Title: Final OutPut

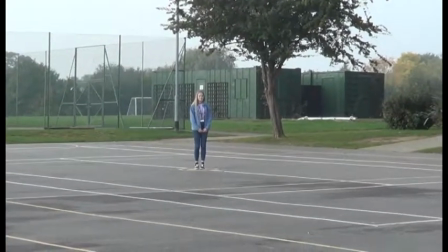0s
Now, This is an example of an extra long shot.
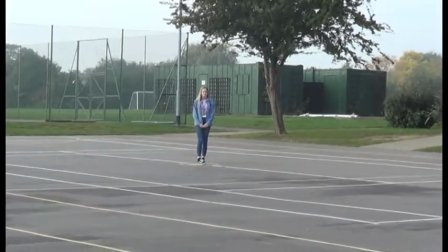4s
It's normally used at the beginning of a piece and is normally used to establish a scene or a setting.
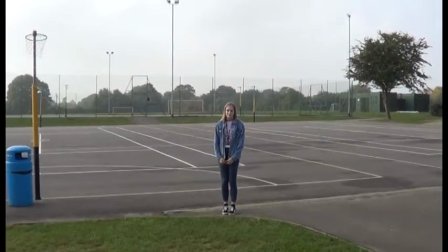12s
This is an example of a long shot.
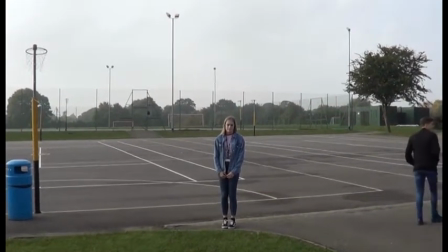15s
It normally shows the whole body and shows the body language as well and costume for mise en scène.
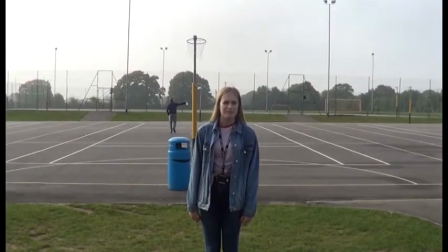22s go. Can you go back to your group, please?
This is an example of a medium long shot.
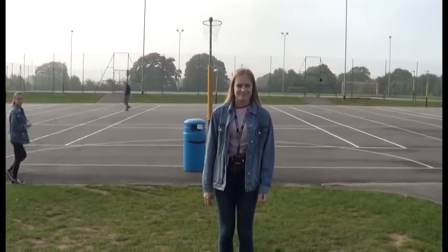28s
It normally encompasses the same effects as a long shot, however it's slightly more closer up.
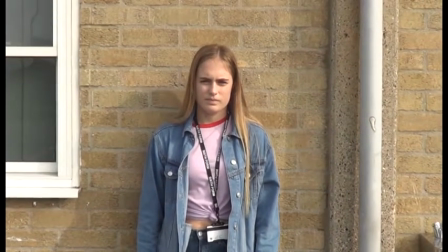34s
This is an example of a mid shot. It is normally an ideal place to cut off and is good for use in conversation scenes.
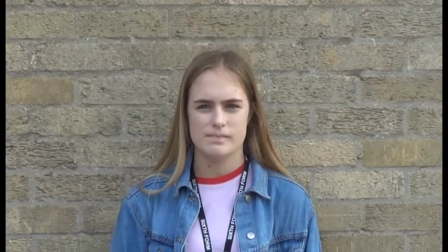44s
This is an example of a medium close-up shot. It is commonly used to show facial expressions and facial detail.
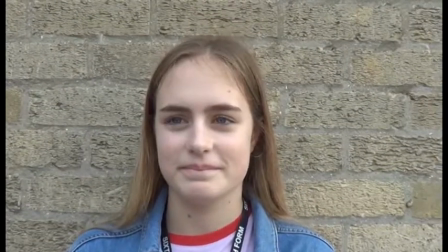52s
This is an example of a close-up shot.
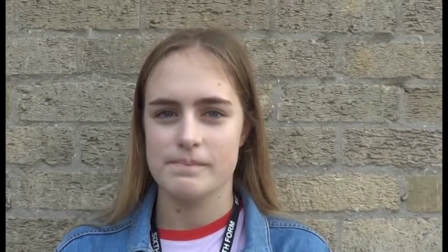55s
It achieves most of the same objectives as the medium close-up shot, however, it shows more of the face and less of the other parts of the body.
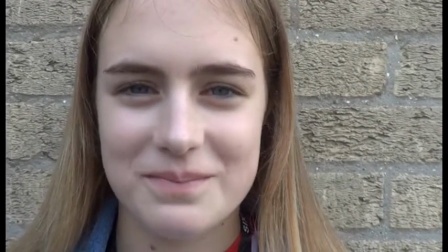66s
Other similar examples of this type of shot are big close-up and also extreme close-up.
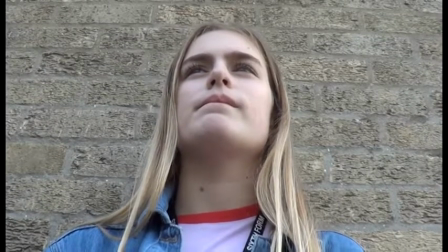75s
This is an example of a low camera angle shot. It is commonly used to show prominence and power.
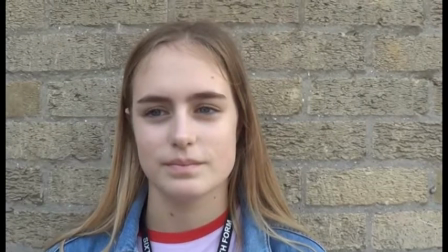83s
This is an example of an eye level shot. It is used typically within conversation scenes and suggests equality amongst the audience.
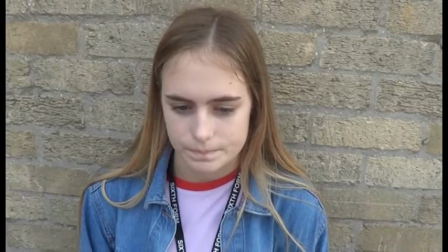93s
This is an example of a high camera angle. It is typically used to signify vulnerability and isolation.
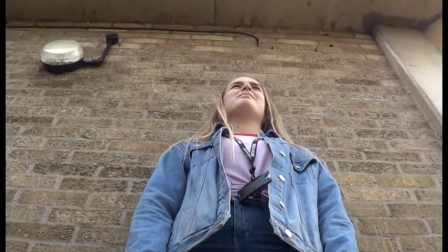102s
This is a worm's eye shot. It is shot as if you were the view of a worm.
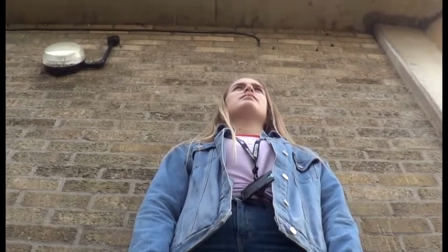107s
It is normally too extreme to be used in mainstream cinema and is commonly used in films such as superhero movies to show the extreme power.
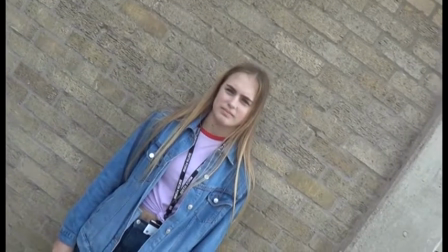116s
This is an example of a canted or a tilted camera angle.
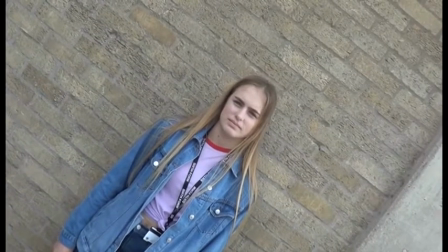120s
It is mostly used for comedic purposes and sometimes is used to carry the theme of dizziness or confusion.
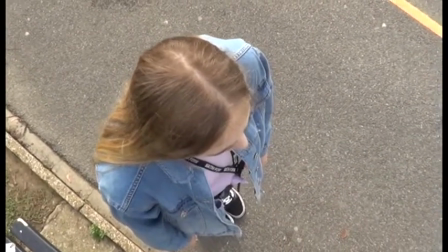128s
This is an example of a bird's eye camera shot, which is commonly used to give the audience a good idea and a sense of the scene around them.
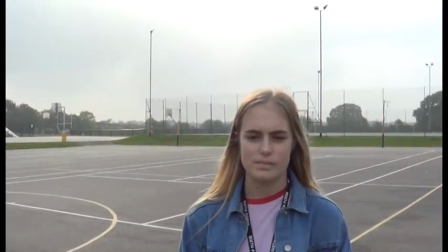138s
This is an example of a pan left and a pan right manoeuvre.
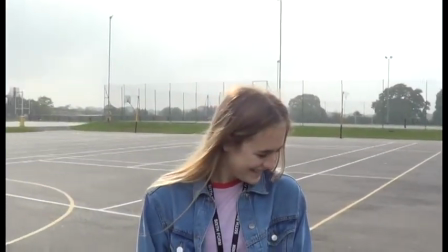142s
It's involved with the camera staying in a fixed position, however, the camera will move left and right and tilt.
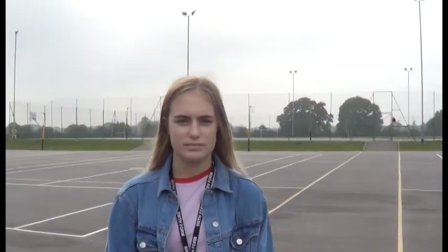152s
This is an example of a crab left and a crab right shot.
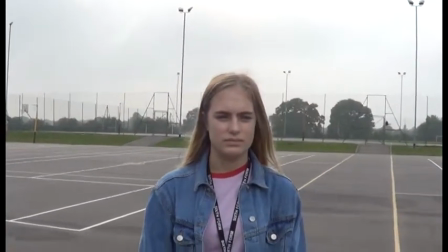157s
It involves the camera staying at the same angle, however, the camera will move typically on a trolley, left or right on the subject.
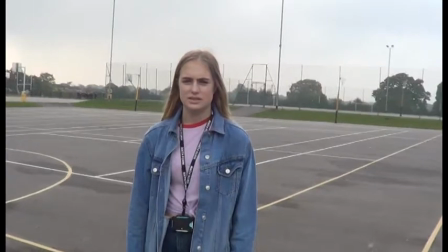167s
This is an example of a track in or track out camera shot.
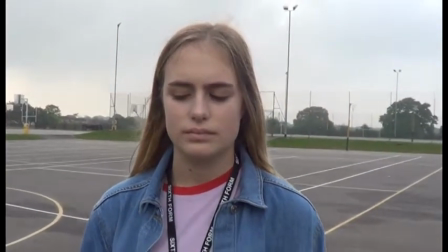170s
It's similar to the previous shot, however involves the camera moving in and out on a subject.
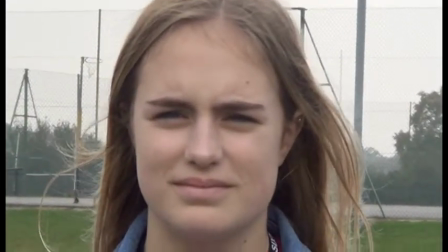177s
This is an example of a zoom in and zoom out camera shot. It is commonly used by zooming the camera lens in and out.
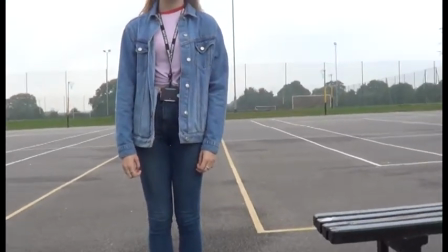186s
This is an example of a ped up or ped down camera shot. It's similar to tracking in and tracking out, however the camera moves up and down.
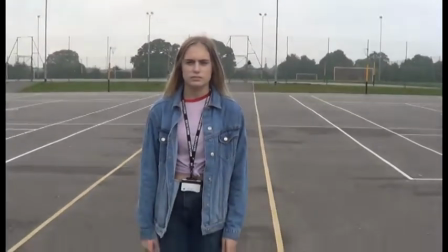198s
This is an example of a tilt up or tilt down camera shot.
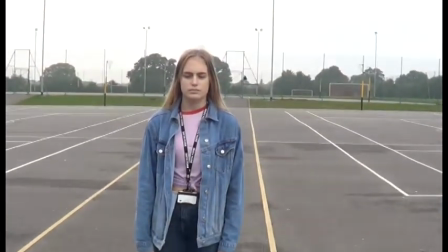202s
It is done by keeping the camera in a fixed position, however, tilting the camera angle up or down.